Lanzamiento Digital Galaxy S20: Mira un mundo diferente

Esto fue lo que más utilicé en el video para tener detalles de corte en la edición.
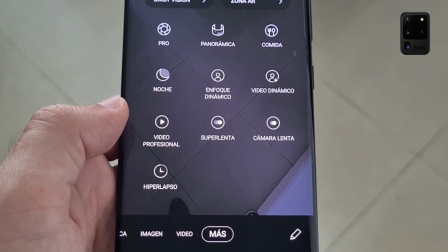1442s
Su opción de video profesional te brinda toda la información que quieras ponerle a tu imagen, hablando de entrada de luz, de velocidad y de sensibilidad. Pero cabe resaltar que todo lo hizo el celular por mí.
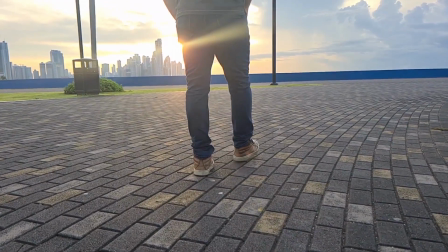1454s
Si hablamos siempre de detalles, creo que una de mis opciones favoritas es la cámara lenta.
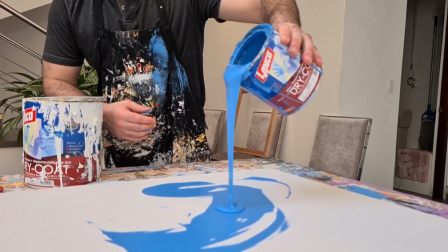1459s
Creo que esta opción era crucial tenerla siempre para ese estilo cinematográfico que nos da transición.
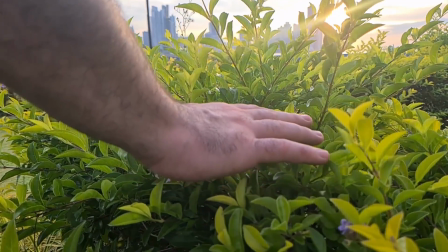1465s
Y está claro que esta opción nos da un estilo y momentos únicos para nuestras escenas.
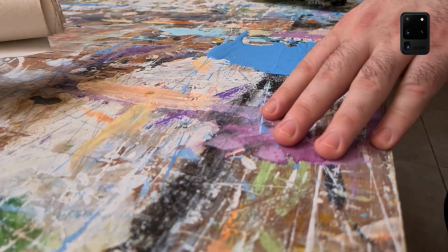1471s
A pesar que teníamos nuestra lista de planos y secuencias ya programadas, muchos planos fueron improvisados.
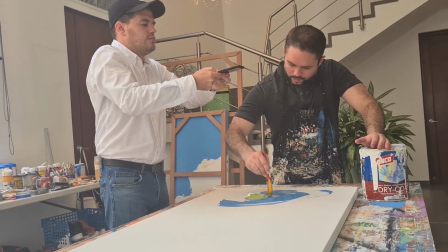1477s
Pero es que en el Samsung S20 te da tantas opciones al tocar la pantalla que es imposible no tratar todas las opciones. La opción de video dinámico te da la sensación de lentes intercambiables. Esto es increíble y algo que nunca pensé posible en un celular.
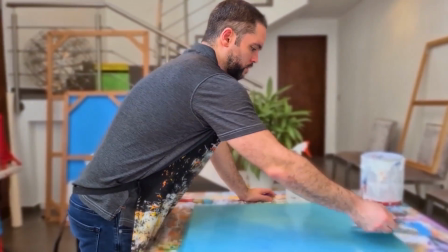1492s
Ese estilo de nuestro enfoque y el fondo fuera de foco te brinda la opción no solo en fotografía,
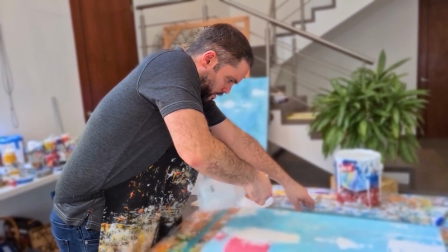1497s
sino también en video, y aun cuando estás en movimiento constante o en movimiento de zoom. Algo que quería tener en mi visión como director en esta historia era tener un estilo doble, de documental y película.
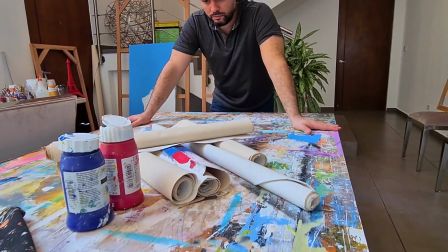1509s
Para lograrlo, tenía que darle ese estilo cámara en mano al video, para darle un toque realístico y artístico.
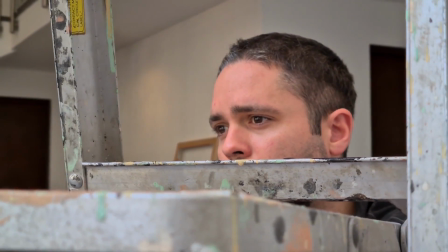1515s
Y por otro lado, el estilo de película, que es donde entra mi opción favorita de todas. Estabilización de video.
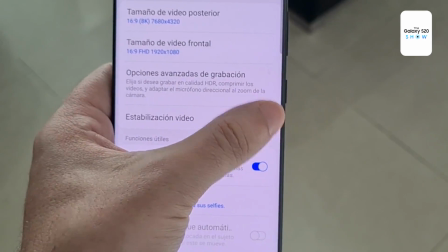1521s
Esto es para corregir movimientos bruscos y así tener el video con movimientos fluidos.
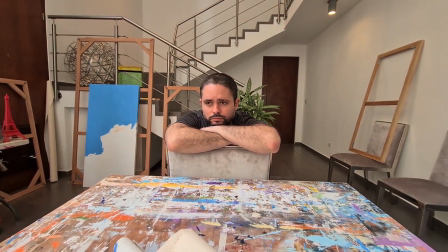1527s
Me quise aprovechar de esta herramienta y usarla como si fuera un steady o una grúa de cámara y darle ese movimiento cinematográfico que tanto buscaba darle. Eso sí, siempre y cuando tengas alguna referencia cerca a la cámara para sentir el movimiento.
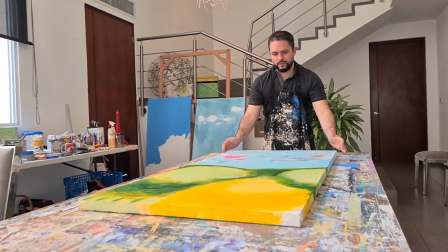1539s
Esta película tiene una historia muy profunda, ya que es casi dos pintores haciendo dos cuadros al mismo tiempo y en el mismo lugar, el pintor y mi persona. Solo hay que atreverse a ser creativo. El S20 definitivamente no para de sorprenderme. Ahora llegó el momento de ver cómo quedó nuestra película.